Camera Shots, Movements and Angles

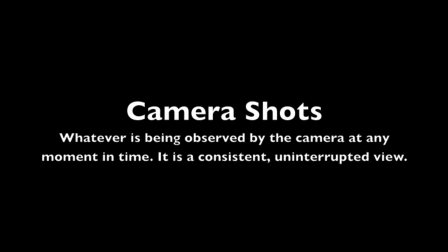Camera shots. A camera shot is whatever is being observed by the camera at any moment in time.
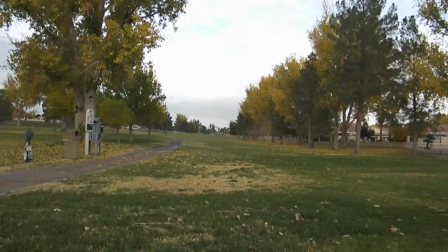It is a consistent uninterrupted view. An extreme long shot is used to show the vastness of an area or setting.
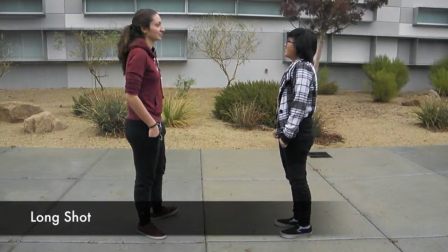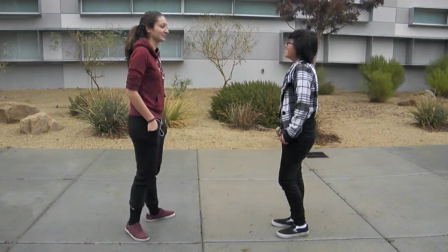A long shot is used to frame the action. Characters are shown from head to toe and also provides enough space for the character to move around.
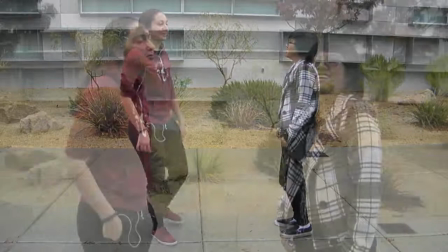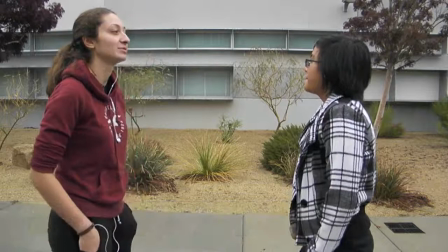A medium shot is used to frame characters from the waist or knees up. Gestures and facial expressions are shown with enough space left to show the background.
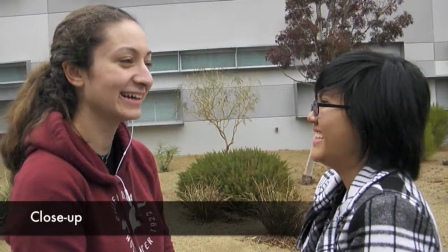In a close-up, only the character's head and shoulders are shown. It brings the audience into the shot to become a part of the story.
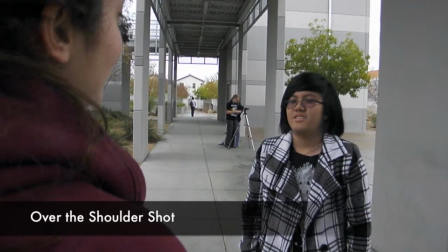An over-the-shoulder shot is used to frame the character's conversation by looking behind the character and at the subject.
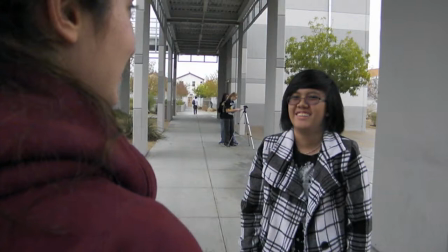This is often combined with close-ups to show characters reacting to the dialogue.
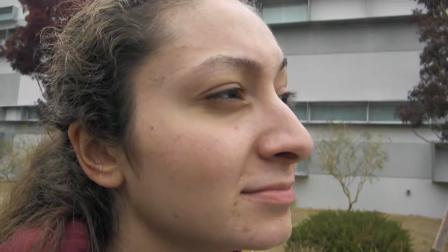Extreme close-ups are used to create a dramatic effect. It focuses the audience's attention on what is important in the shot or the facial reaction of the character.
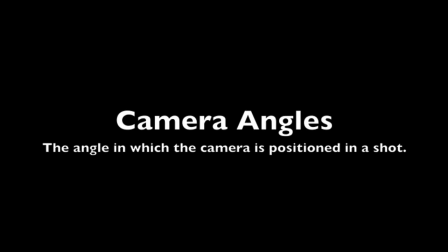Camera angles. An angle in which the camera is positioned in a shot.
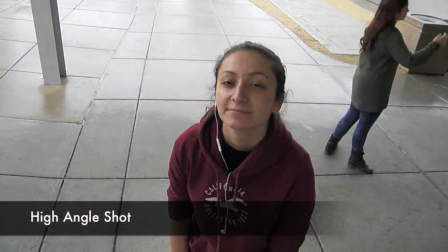A high angle shot is filmed above the horizon line and the camera is tilted down to view the subject.
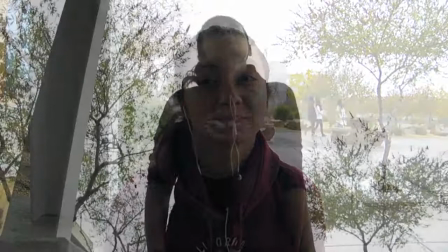An eye-leveled shot is at the eye level of the observer. This angle creates a neutral mood on the shot.
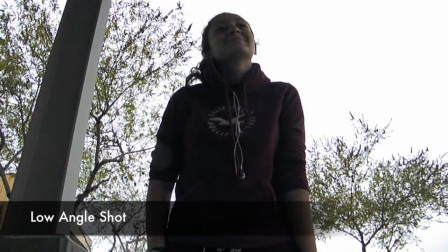Low angle shots are filmed below the horizon line and tilted up to view the subject. This creates a sense of awe and superiority.
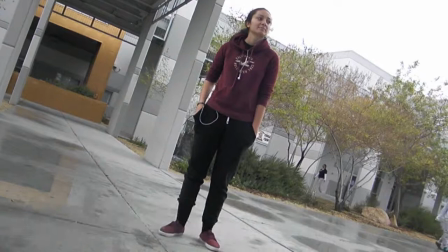A Dutch angle shot is the slight tilt of the camera. The vertical axis of the camera is at an angle to the vertical axis of the subject.
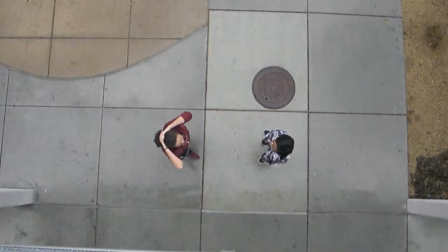A bird's eye view is an extreme high angled shot. The camera is positioned directly over the action subject or setting.
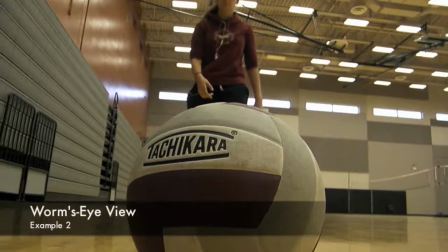A worm's eye view is an extreme low angled shot. It is used to make the audience look up at something.
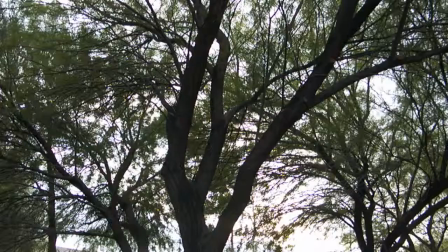Camera movements. The movement of the camera within a single shot. A pan rotates the shot horizontally from left to right.
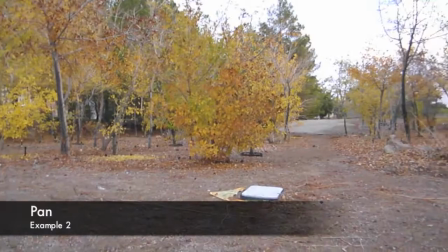This is used for establishing shots and settings where the camera pans across the horizon of a landscape.
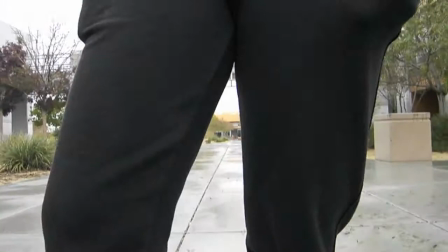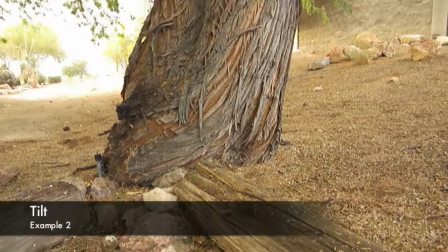A tilt is the opposite of a pan. The camera is stationary and then it rotates in a vertical plane, or in other words, a tilting plane.
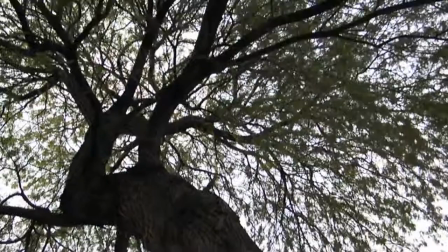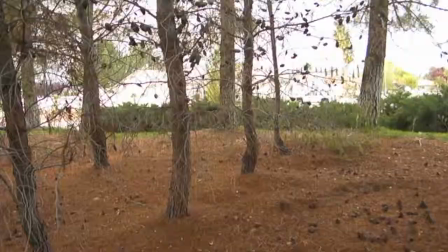A tracking shot is when the camera travels from one place to another and it tracks or follows the character's movements.
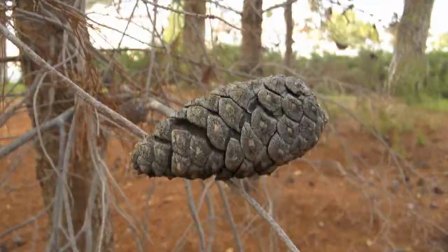This also includes truck in, where the camera moves forward, and truck out, where the camera moves backward.
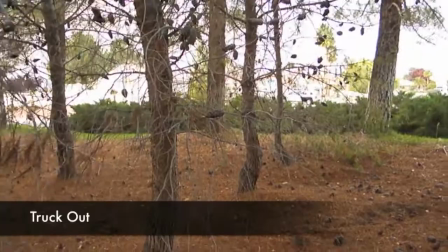The subject stays stationary.